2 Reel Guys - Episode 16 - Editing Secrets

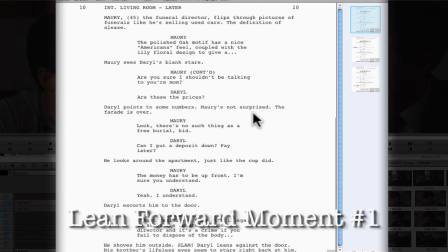248s
So here is something that the script writer is called out something's changed and maury says listen the money has to be up front i'm sure you understand daryl goes yeah i understand and that's when something changes inside daryl he does understand that this is not going to be as easy to do as
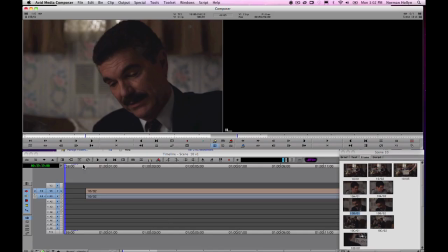267s
he thought and had hoped it was going to be so let's take a look at how the scene was cut fairly
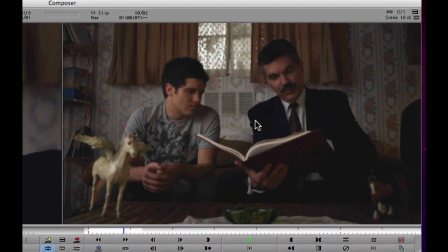273s
straightforwardly then you're going to Couple that with the lily floral design.
It's like a perfect package. It is solid, but it's restful.
So he's selling them.
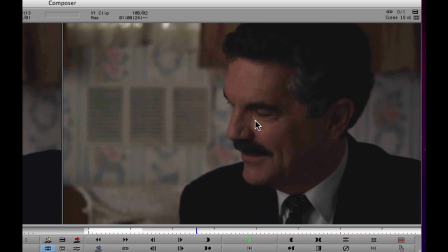291s Are you sure that I shouldn't be talking to your mom, kid?
Something's changing.
Yeah, OK. Look.
The facade has gone.
There is no such thing as a free burial, OK?
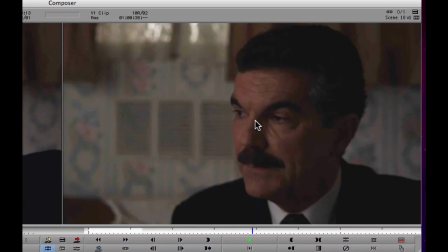304s Can I better get a deposit done or pay later or something? No. No, the money has to be up front.
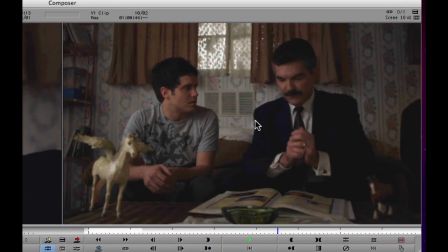311s I'm sure you understand. Yeah, I understand. We have other packages.
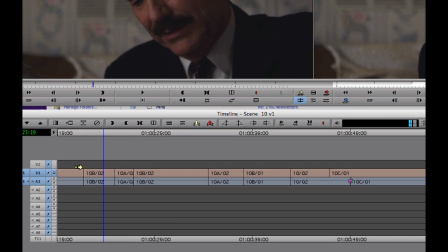316s
You notice that all the picture cuts are coming at the same place as my sound cuts. And the first close-up was on Mori.
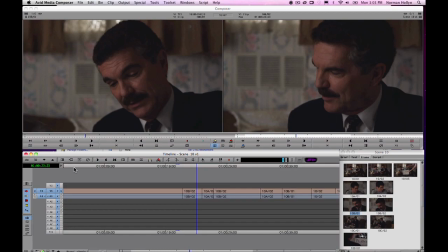327s
First close-ups are incredibly important in the scene because they help to focus who's important. Let's see if we can make a couple of changes here and help us to accentuate that first reading. Maury realizes that he's not going to get a good sale here.
Are you sure that I shouldn't be talking to your mom, kid?
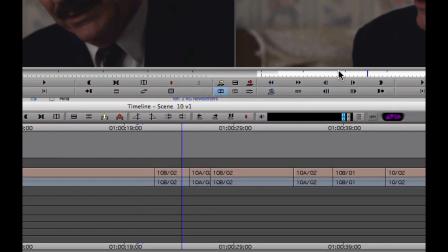344s
So maybe we can add a little bit more on the head of Maury's shot.
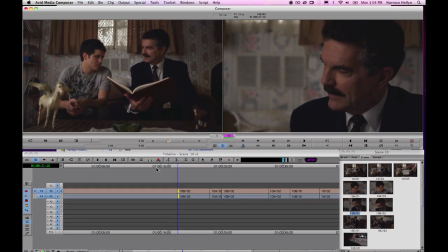352s
So he's thinking.
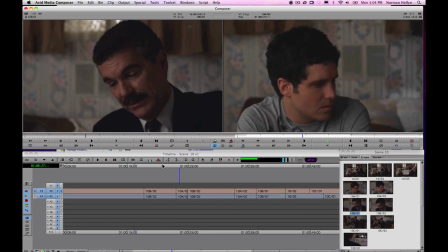357s Are you sure that I shouldn't be talking to your mom, kid?
And let's also add a little bit more to the head of, are you sure these are the prizes?
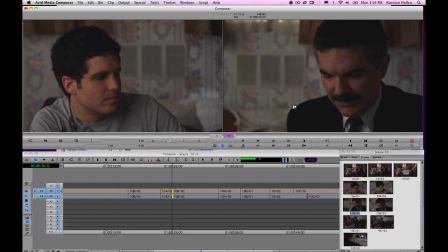365s
Notice what we are doing is we are increasing the amount of thought that Maury has before his two key lines.
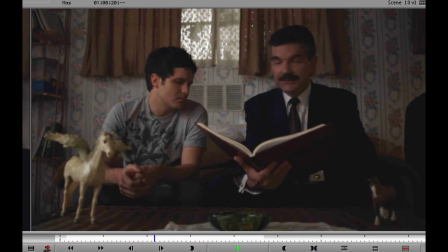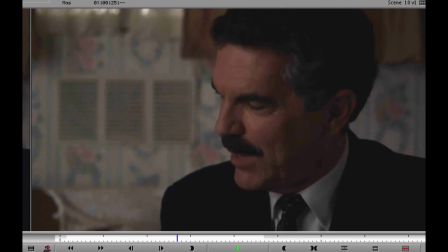378s Are you sure that I shouldn't be talking to your mom, kid? Here's the prices.
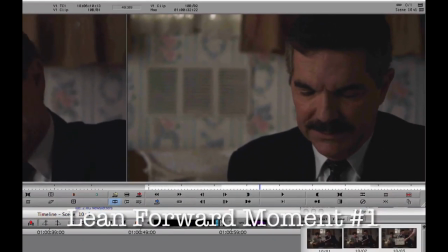386s
We have forced the audience to be inside Maury's mind.
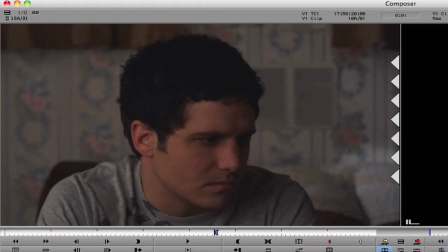391s
But we've already established by looking at what the entire movie is about that this is not Maury's movie.
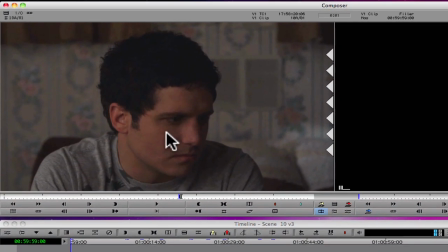398s
In fact, it's Daryl's movie. So what we want to do is we want to make sure that Daryl gets the emphasis in here.
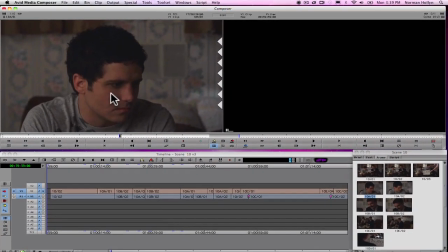406s
One of the first ways of doing that is cutting to Daryl's close-up first and not letting Maury get the first close-up.
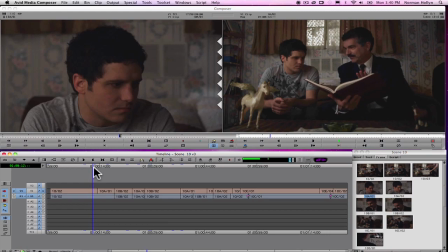412s The lily floral design, it's like a perfect package. It's solid, but it's restful.
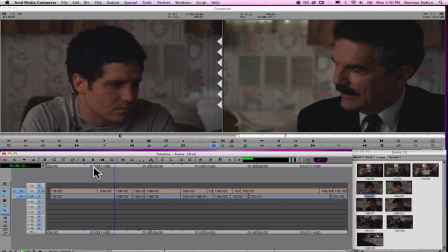So notice two things that I've done.
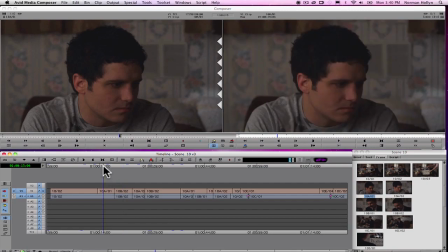428s
One is Daryl gets the first close-up there, But even more important, Daryl is listening while Maury is talking.
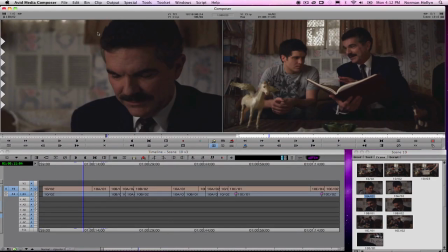436s
So what is this going to do for us? It's going to put us more in Daryl's head because there's a lot less of Maury's thought process for us to see.
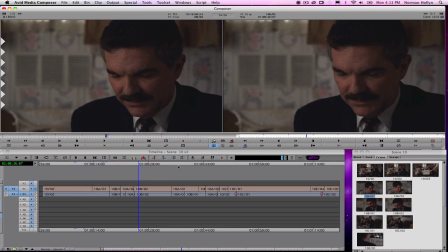446s
Now there's one more place that we had mentioned that we felt was important. And that was in the change where Daryl begins to feel that this is going to be a lot harder than he thought.
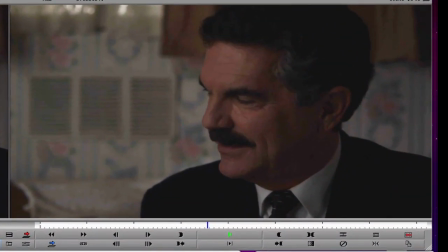456s
So this lean forward moment is super important.
Can I put a deposit down or pay later?
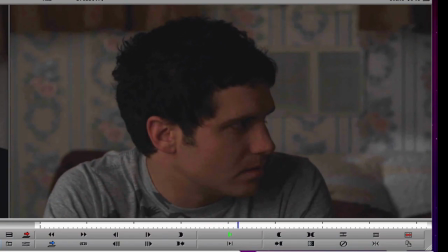463s No. No, the money has to be up front. I'm sure you understand.
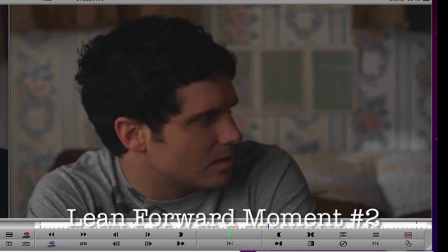469s Yeah. Yeah, I understand.
Maybe we can even add something to this.
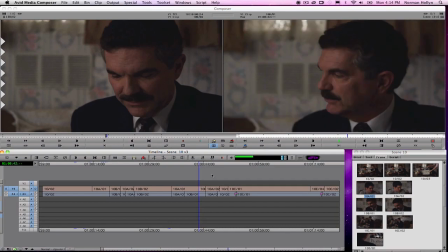475s
At this moment here when we cut back...
I'm sure you understand. Yeah.
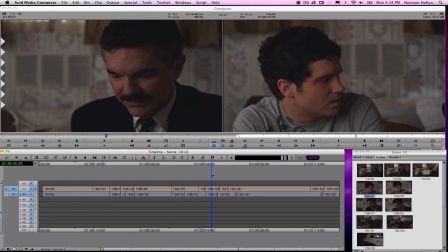481s
That was the moment that we had highlighted in the script as being a potential lean-forward moment.
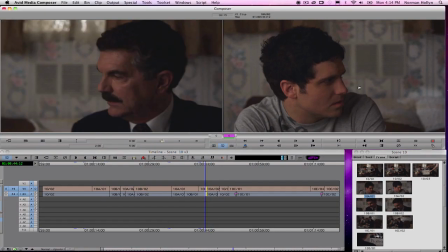487s
So let's accentuate that by putting more of Daryl thinking before he talks.
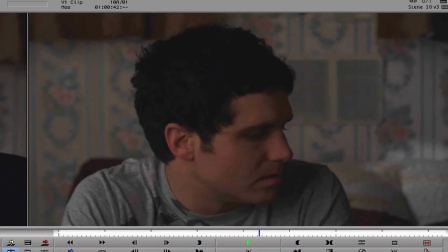494s Money has to be up front. I'm sure you understand.